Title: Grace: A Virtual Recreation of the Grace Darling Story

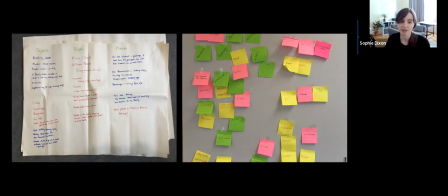(4:03)
So in the workshops we established the key events in Grace Darling's life and then explored the people, places and objects within the collection which connected to her story.
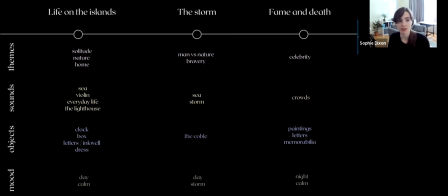(4:15)
And the key events that we identified were her childhood, so life on the islands, the night of the rescue, the storm and then her subsequent fame and death and from the workshops and early stage research different themes,
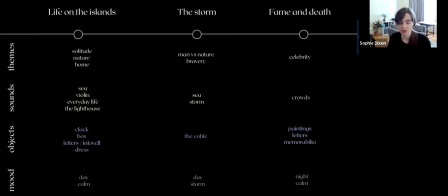(4:29)
sounds, objects and moods were identified for each the stages in her story and
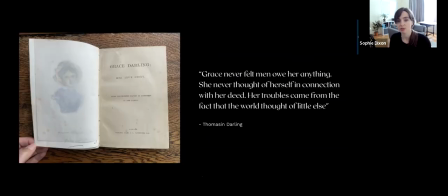(4:38)
there are many books written about Grace Darling and during my research I read as many as I could get hold of but there was one book in particular which really influenced the direction of the work and that was the true story of Grace Darling written after Grace Darling's death in collaboration with Thomas and Darling her older sister
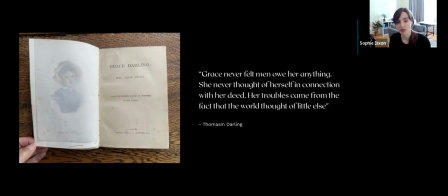(4:56)
and the book which includes previously unpublished family papers was written with an intention to set the story of Grace Darling straight. So Thomason sets out to remove the glamorisation of romanticism often associated with her
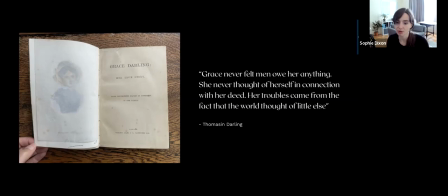(5:10)
sister's deed and presents her as an ordinary woman who was doing what would have been expected of her. And the quote, Grace never felt men owe her anything. She never thought of herself in connection with her deeds. Her troubles came from the fact that the world thought of little else, opens the film.
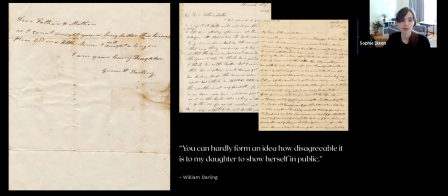(5:31)
So the letters written between Grace Starling and her family, they help us to hear her voice, to recognise her as a young woman going through a dramatic change in her life from being an unknown lighthouse keeper's daughter to an international celebrity. And within these letters are glimpses into the family's opinion about her fame.
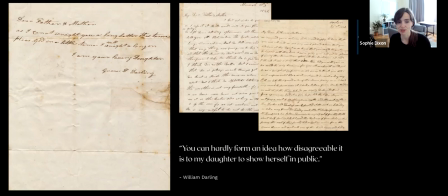(5:49)
Her father writes, you can hardly form an idea how disagreeable it is for my daughter to show herself in public and there's a sense that the fame which dominated her life wasn't always welcome and these letters were used alongside newspaper extracts to form the script for this film.
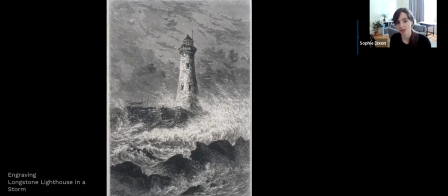(6:07)
Early on in the project I chose to set the film in Grace Darling's home on Longstone Lighthouse and I wanted to create a story world based on her life as an ordinary woman and I wanted to use the intimacy of home of the lighthouse to connect audiences to her story through objects through
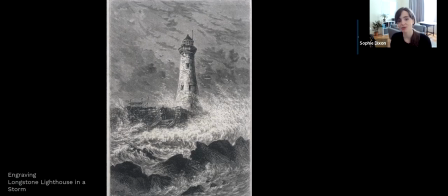(6:24)
the environment her letters and angle the mirror away from this popularized image of her rowing selflessly out at sea.
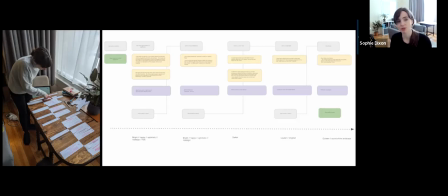(6:34)
To form the narrative I took an approach which I've used in previous works which is where I've used real life interviews or in this case written testimonies and then use those texts verbatim to form a script so I took a linear storyline of her life from childhood to death and then use the
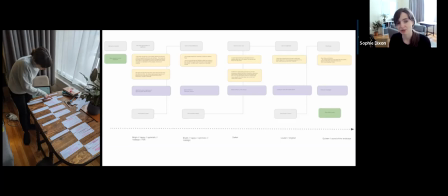(6:49)
testimonies to communicate the thoughts feelings and impressions of Grace, her family, and the public throughout her life. And my aim wasn't to tell the story of her life, as that's what the museum already does so well, but rather I wanted to create a poetic treatment and leave space for interpretation.
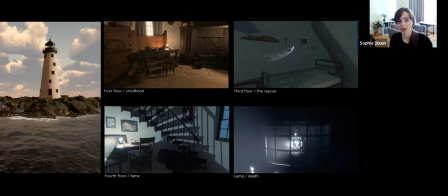(7:12)
So the concept is that as the viewer moves through the lighthouse, they move through the story of Grace Darling's life. The camera moves slowly through the main room which is representative of her childhood then up to her bedroom where we hear about the night of the rescue and see the window from where she sighted the the wreck of the SS Forfisher.
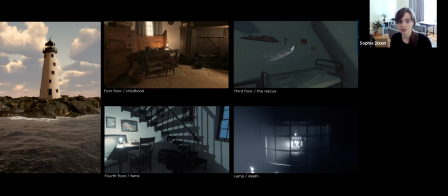(7:31)
The top room uses a large number of painted portraits to communicate her experience of fame and then finally the camera moves up to the lamp a metaphor for the media spotlight which leads towards her death and out again into the night sky.
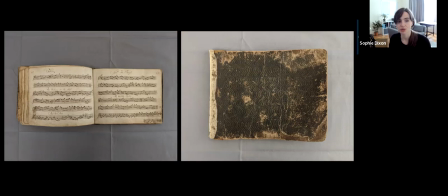(7:47)
Sound is integral to the work and the script is integrated into an original score created in collaboration with Berlin-based musician Kathy Abrici, and we drew inspiration from this item within the museum's collection. It's a music book written by Grace Darling Sparver, a violinist whose music would fill the lighthouse.